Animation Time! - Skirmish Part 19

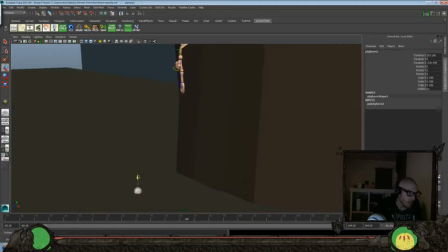(41:54)
And we'll bring that down a little bit more, just so it has a little
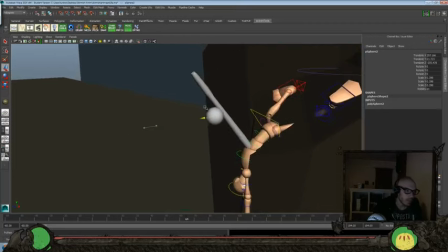(41:59)
bit more of a style to it, so it doesn't look completely just like a stick.
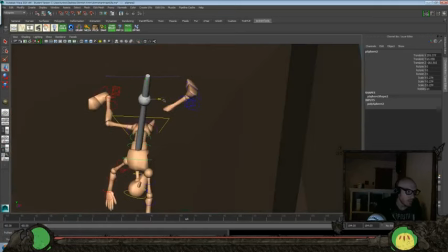(42:08)
Bring through there a little bit, over, just kind of try and center it a little bit more.
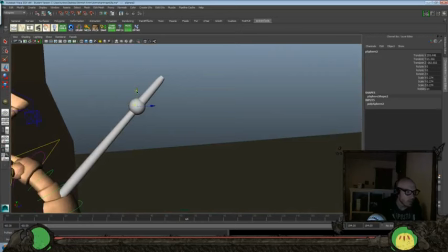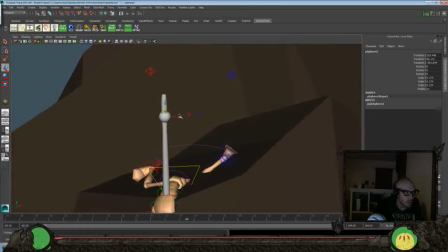And go back to object mode, and then we want to go change the color here of this guy.
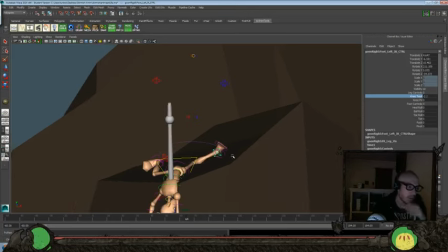(42:36)
Sorry, cough switch. Get the knee out there. So we'll go into hyper shade.
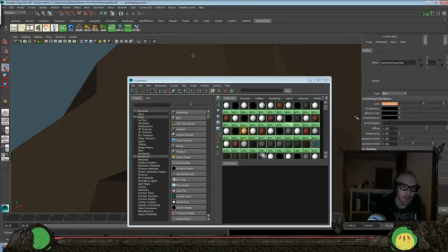(42:44)
We got this one, and I think we'll make him another lighter army, just because I think he'll show up a little bit better on
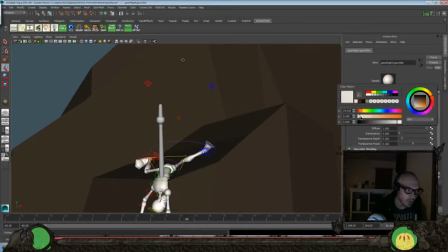(42:55)
against that mountain versus one of the darker army units here.
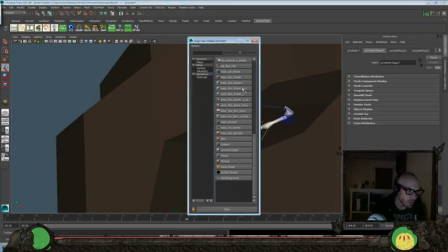(43:03)
And this thing we'll want to assign a new material to. Put a Lambert on there.
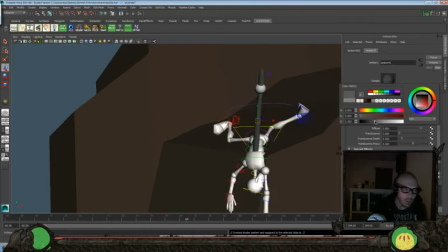(43:12)
Make it a little bit darker. Maybe add. Let's see. I wanted to try and stick out a little bit more.
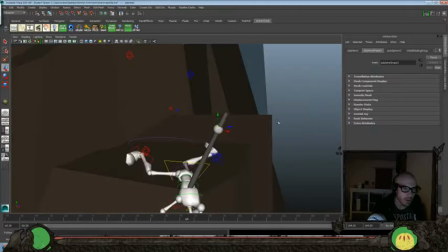(43:26)
It's one of the reasons why I put this thing on there, so that it would have more bits to show here.
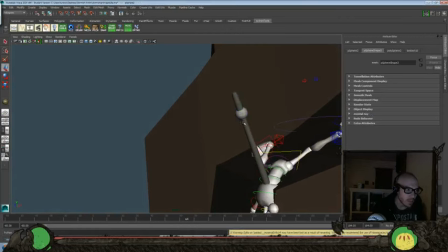(43:40)
And we'll paste a couple more there.
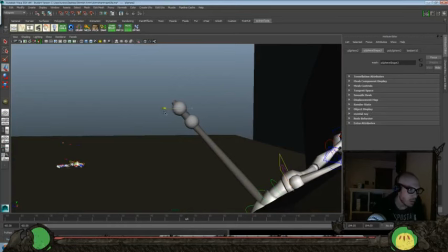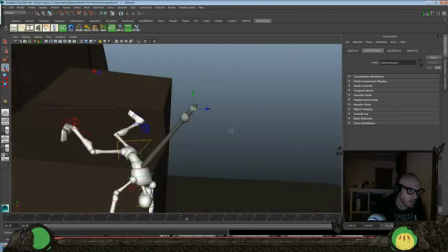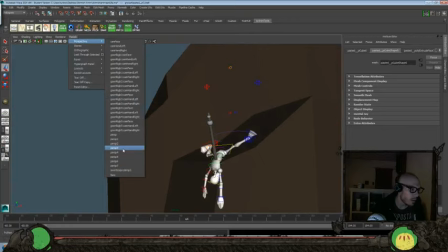(43:56)
Okay, and we'll go ahead and look through our perspective window, see if he's coming there.
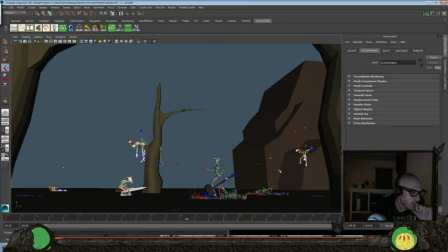(44:02)
Okay, yeah, that'll work there. And I wanted to add another one. What did I say, up top here? Or should we add another one? Let's see. Go back to the beginning and see. No, okay. I was just thinking, did we not have enough negative space in between the character from the beginning?
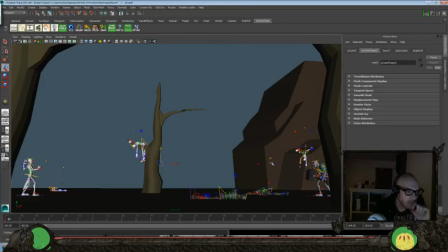(44:22)
But that's fine. Yeah, let's throw one more up here. So let's go ahead and import him in there.
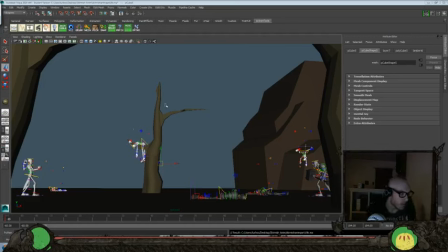(44:34)
Okay, so the kind of argument against doing that would be that it would kind of feel like a center focus if I put another character up here. I feel like this one's off enough to the side that it feels more propish. The way we have this framed up, if we put a character here, it would almost feel like that would be the focus of our shot.
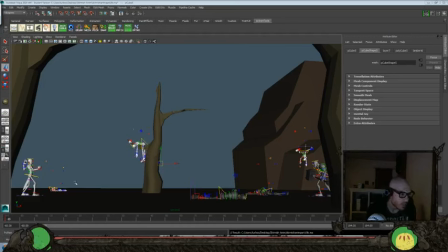(44:51)
So maybe we will try to put another character over here in this area there, because I'd like to do one more and do one of the darker army ones over here,
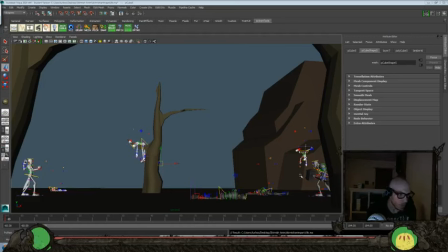(45:06)
just so that we don't have all light on one side and all dark on the other side. So let's try that. We'll import another character in here.
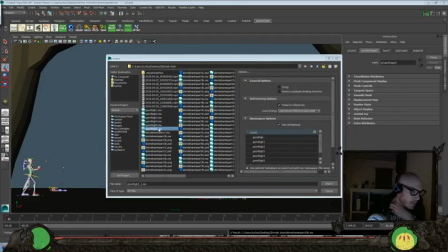(45:14)
Alright, so we just went File, Import, copied that file and renamed it 6, and we'll import that in, and that'll give us one more character.
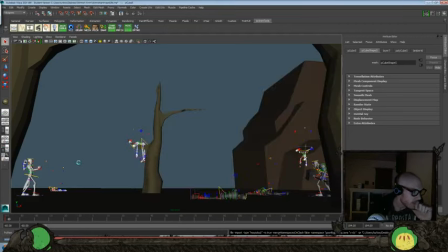(45:22)
And again, we want to try to put it right about here, I think is where I want to do that.
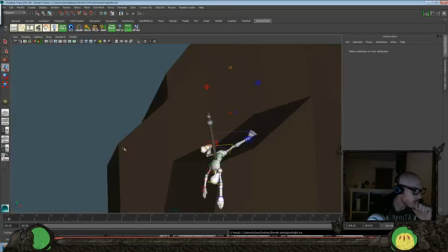(45:28)
So let's go back to our perspective. And I think this guy is going to be another one that's kind of impaled.
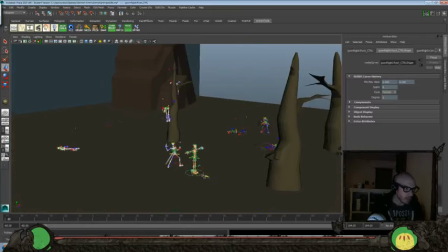(45:36)
I was thinking a big axe or a big sword that he's laying on here.
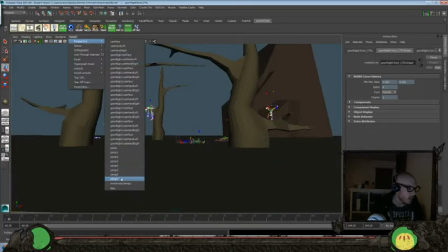(45:41)
So let's kind of see where we want to place that just in our overall composition.
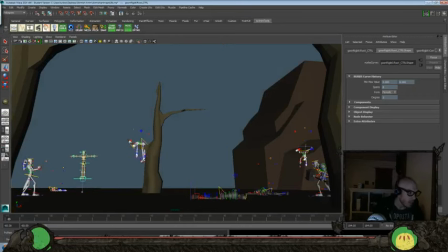(45:47)
I think right about there would work. And we'd want to have it be sort of following with the flow here.